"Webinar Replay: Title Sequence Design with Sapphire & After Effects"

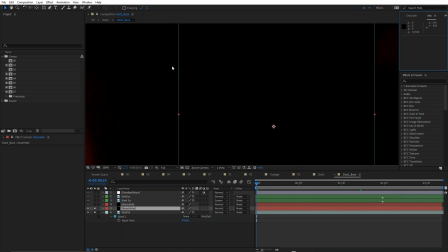If I just move my cursor over that, see it says 000. So you can tell that's all black. So putting a black solid over there, you're never going to see the line, because it's all the same pixel values.
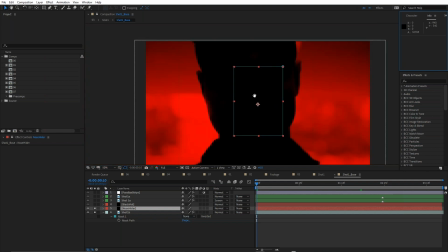Handy to use the info palette that way. Okay, just holding down the space bar to grab my hand grabber tool, just to reposition that.
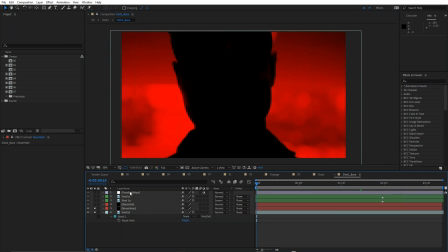So that's looking really good. Like, he's in total silhouette, looking lovely. And put this guy back on top, and there he is.
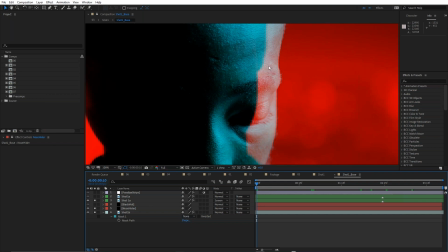But you can see there's this section here as well, and that needs to be hidden. So to do that, I just use another black solid.
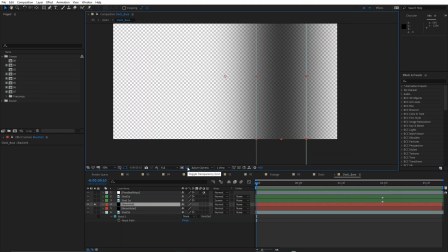Let me just show the transparency grid.
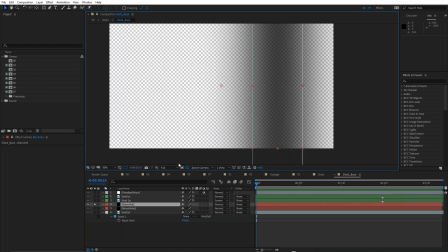And you can see I've just put a nice soft feather on that solid, and combined with these two,
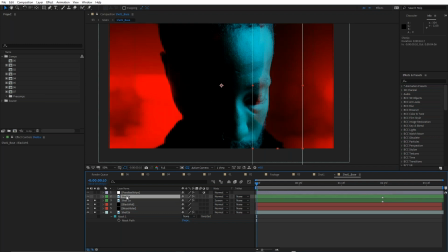we
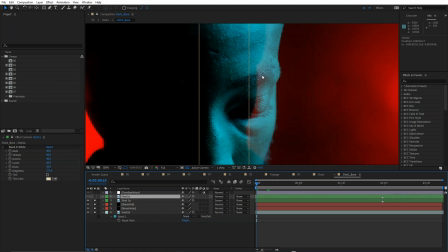get it much darker in this area here. You can still see a little bit of that fella behind, and that's where that mask comes in. Let me just subtract that guy from behind. There we go.
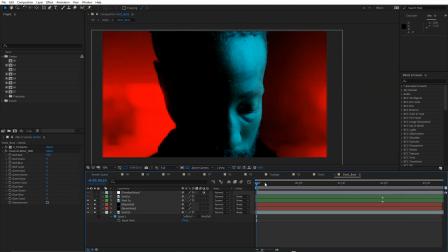So just using a few, you know, well-placed masks just to hide a few things. And look at that first frame now. It's much better. If you kind of stretch your imagination a little bit, it's got a weird shaped head, but it kind of at first glance looks like one character, and that's what I was going for.
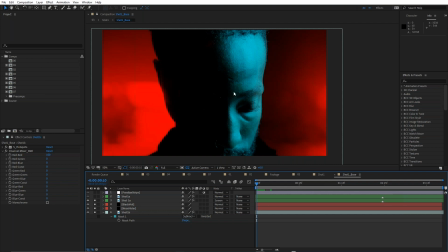Let me just do a little quick preview of that. You can see he looks up, and then nose hider. Yeah, someone said we should have a sapphire nose hider effect.
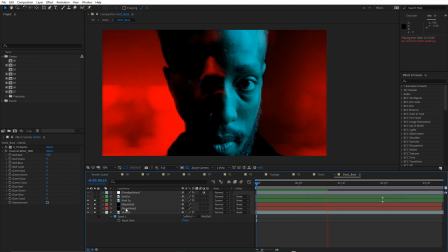Yeah. Nose hider is just animated. The opacity is just animated, so it fades out. So as he's looking up, that nose hider fades out, and you start to see his nose, almost like the light's being turned on above,
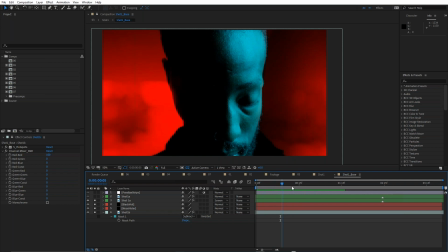or he's moving into the light, and then it reveals his nose. But I think this kind of thing is really subtle, but I think it can make a big difference. It looks really intentional that these were shot together like this, and look when he puts his head back.
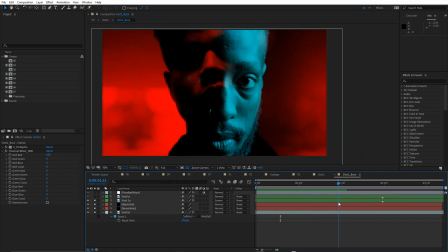That's really nice. That particular frame there is so lovely. And I did like
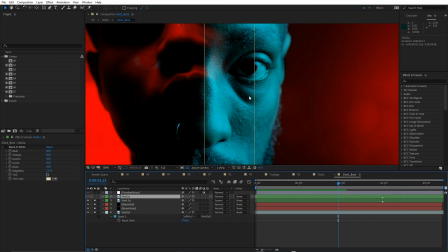the cyan, but I wanted to start introducing a little more grayscale into this, and there's a reason for that in the following comps. You'll see that in a moment. But if I just solo this layer here, you can see it's very, very faint.
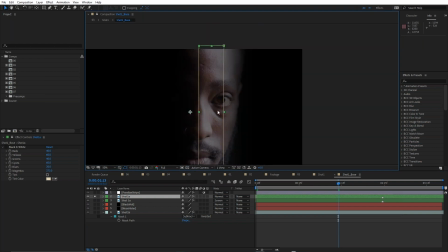So it's basically shot 1A with a soft feathered mask, but I've used the black and white effect.
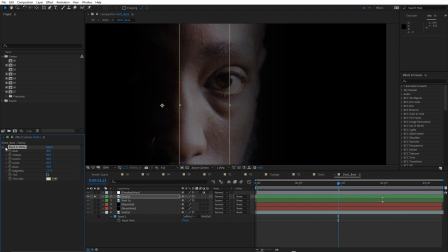I'm just going to turn that on. Black and white is a useful After Effects standard effect. It comes from Photoshop. And the reason I like it for making a black and white image is because I can target the individual channels. Take a look at this.
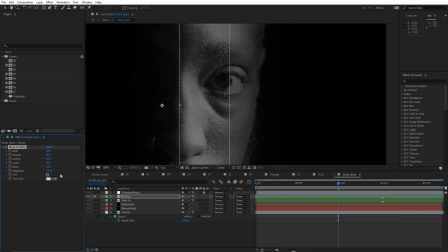I've actually adjusted the magentas, and if I reset that, just going to right click and reset.
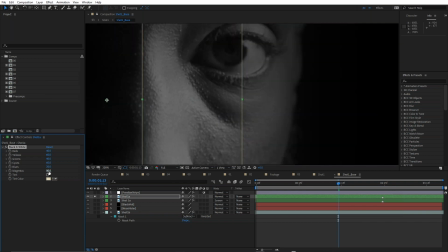See how it loses some of that crispness? If I start to increase that, watch what happens to the pores on the skin. It actually looks like they're becoming sharper. So it increases the contrast, and it also appears to increase the sharpness of it, which is really, really good.
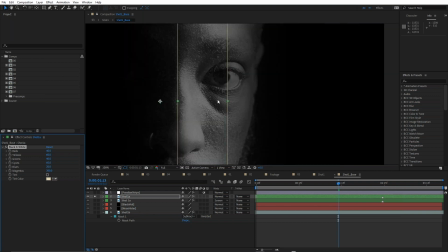So I wanted increased contrast, but I wanted a little bit more detail in there. So black and white's great for that. You can zero in on individual channels, and it just makes your grayscale images just a little bit easier to adjust
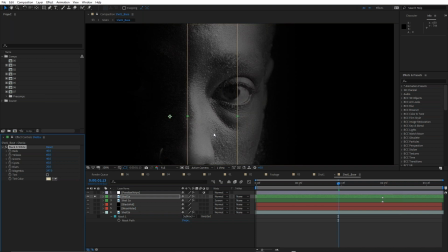and to customize. There's also a tint in here as well if you want to tint that. So if we just drop that on top